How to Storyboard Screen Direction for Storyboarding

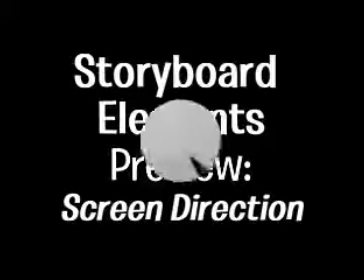since we're not watching the whole show in one long shot through
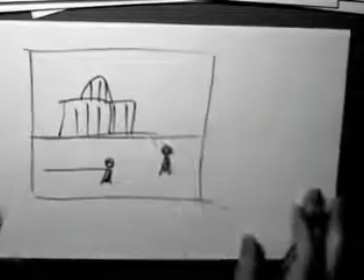the entire episode of the show, we need to make sure, for clarity, that when we show a character moving in one direction,
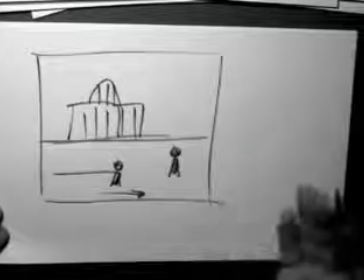that the next time we show that character, they're still moving in that direction if they're going in a certain place.
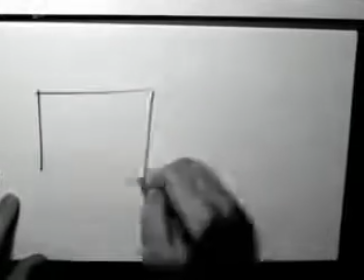For example, if this guy is driving to work in the morning and he's in his car
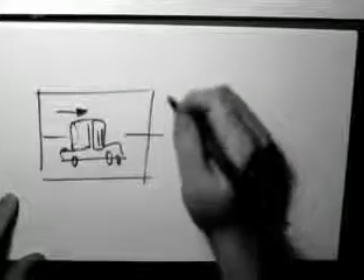and he's driving in this direction, and then we cut away to him on the phone.
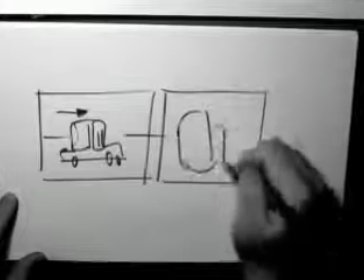He's on the cell phone driving.
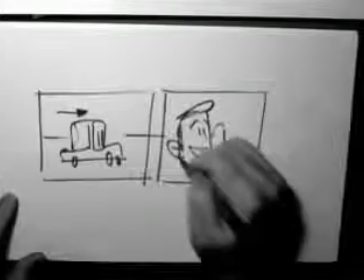He's like, "Yeah, Bill, I'll be there in just a couple of minutes."
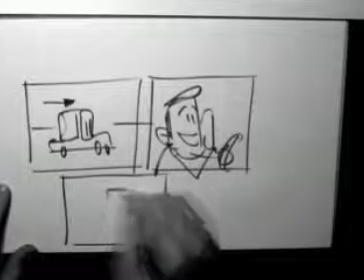And then if we cut back and we decided, hey, you know what, I'm sick of showing the car from that side.
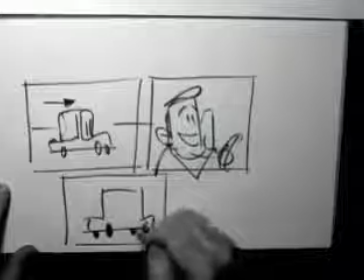I want to show it from this side. Well, you could do that, but
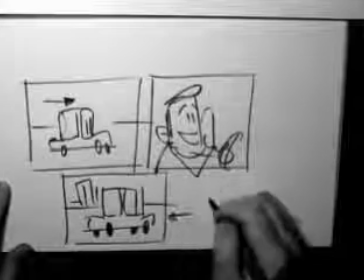right away you would lose your audience because they would be going, wait, did you turn around?
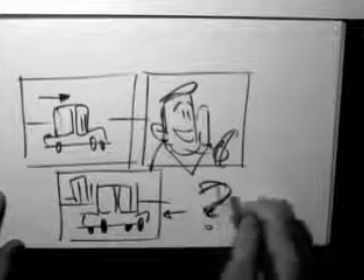What happened? I don't understand where he went. So it's just, we're used to seeing things moving all in the same direction.
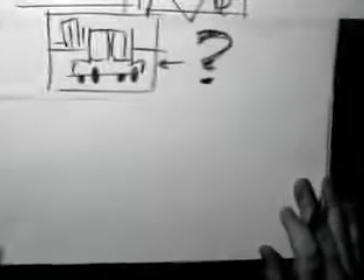Now, there are exceptions to this, which is like in car chases,
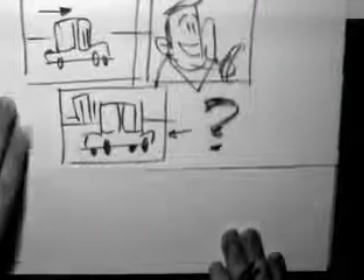that if a car chase becomes completely chaotic,
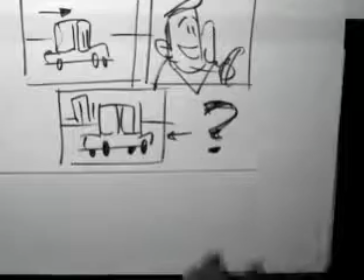you may frequently have fast cuts where the cars are changing direction, but in that case the director's making a conscious choice to really
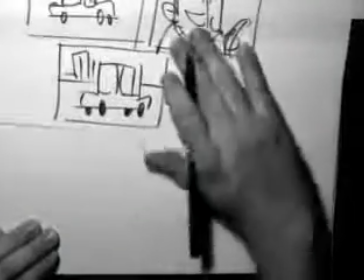get you jarred. They're trying to make you feel unsettled.
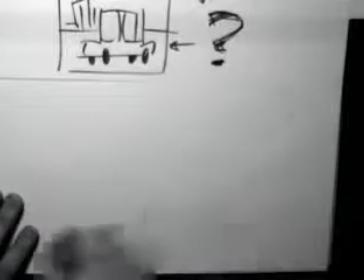So it is good, though, to have a character moving in the same direction.
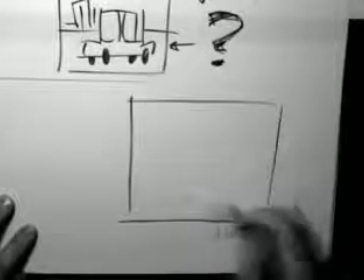When this character gets to work, you may cut to the next scene, which is his office building.
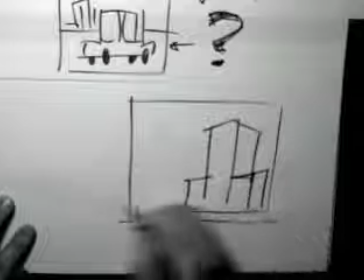And his parking lot, and his car pulls up, and he gets out.
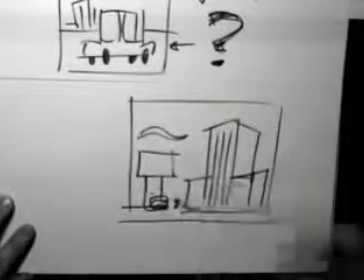And there's a sign, and a good establishing shot will have,
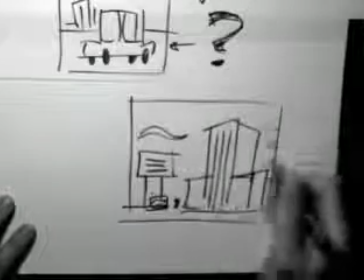this kind of information where you can really see everything very clearly with a good silhouette,
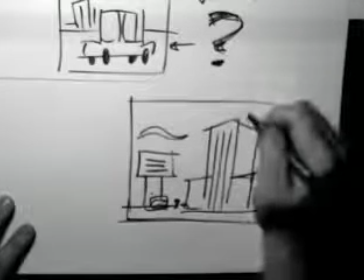and just communicate very clearly.
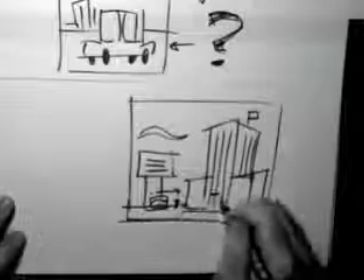So if he gets out and walks towards the front door, and then we cut,
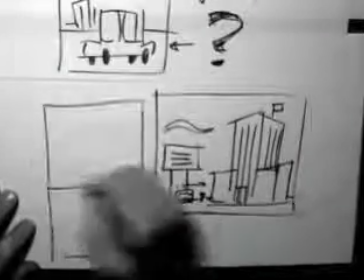well, I'll show you the wrong way first. If our next shot is him
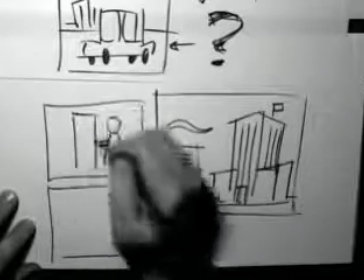going like this
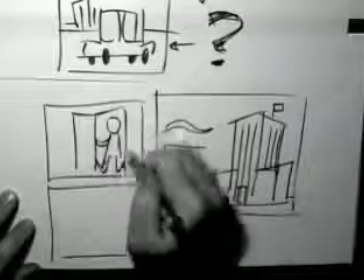into the door,
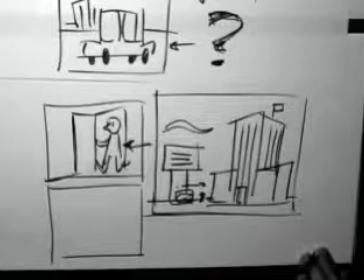again, it's going to be very jarring, and we're going to be totally wondering what happened because we've moved completely around.
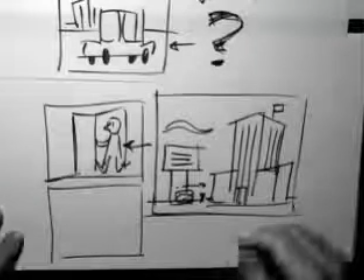Instead of standing over here where we as the audience were, now we would find ourselves completely on the other side.
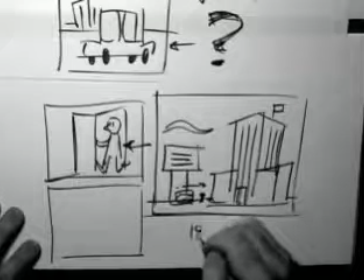Now this is what people talk about as the 180-degree rule,
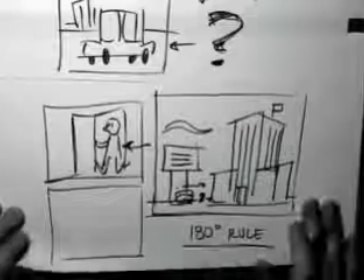which I will try to make it simpler for you than that.
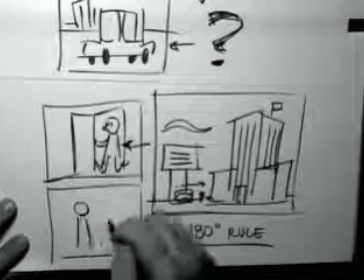Anyway, if we were showing him walking into the building, then it would be best to show him
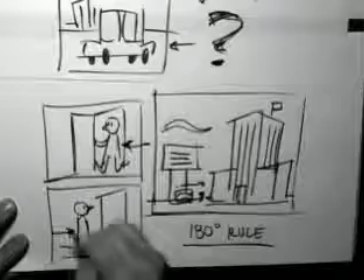walking in the same direction we last saw him moving.
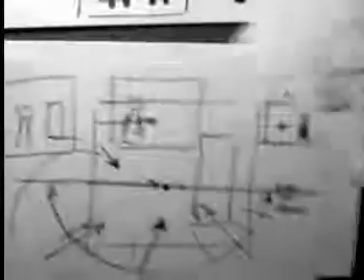Anyway, the reason I think that this can get too complicated is people start breaking out their protractors and talking about the 180-degree rule.
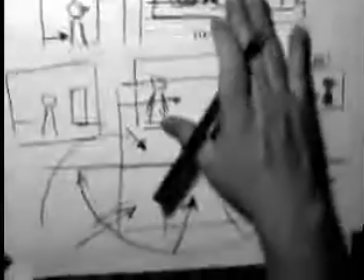The easiest way to remember this is just that
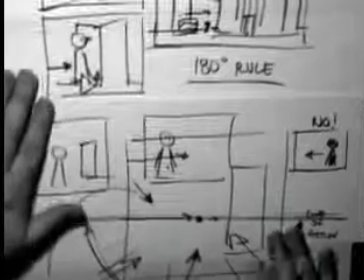you want to keep your characters in the same relative position
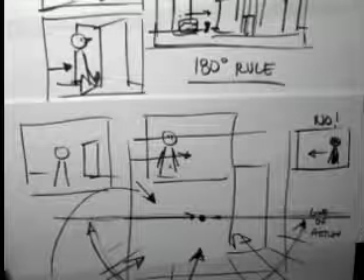throughout the time that you see them, meaning that if a character is on the left and the building is on the right, and as long as you keep drawing it so that the character is on the left and the building's on the right, you're going to be fine.
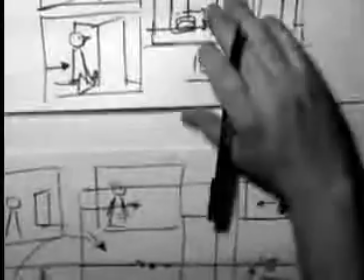You don't have to worry about 180 degrees.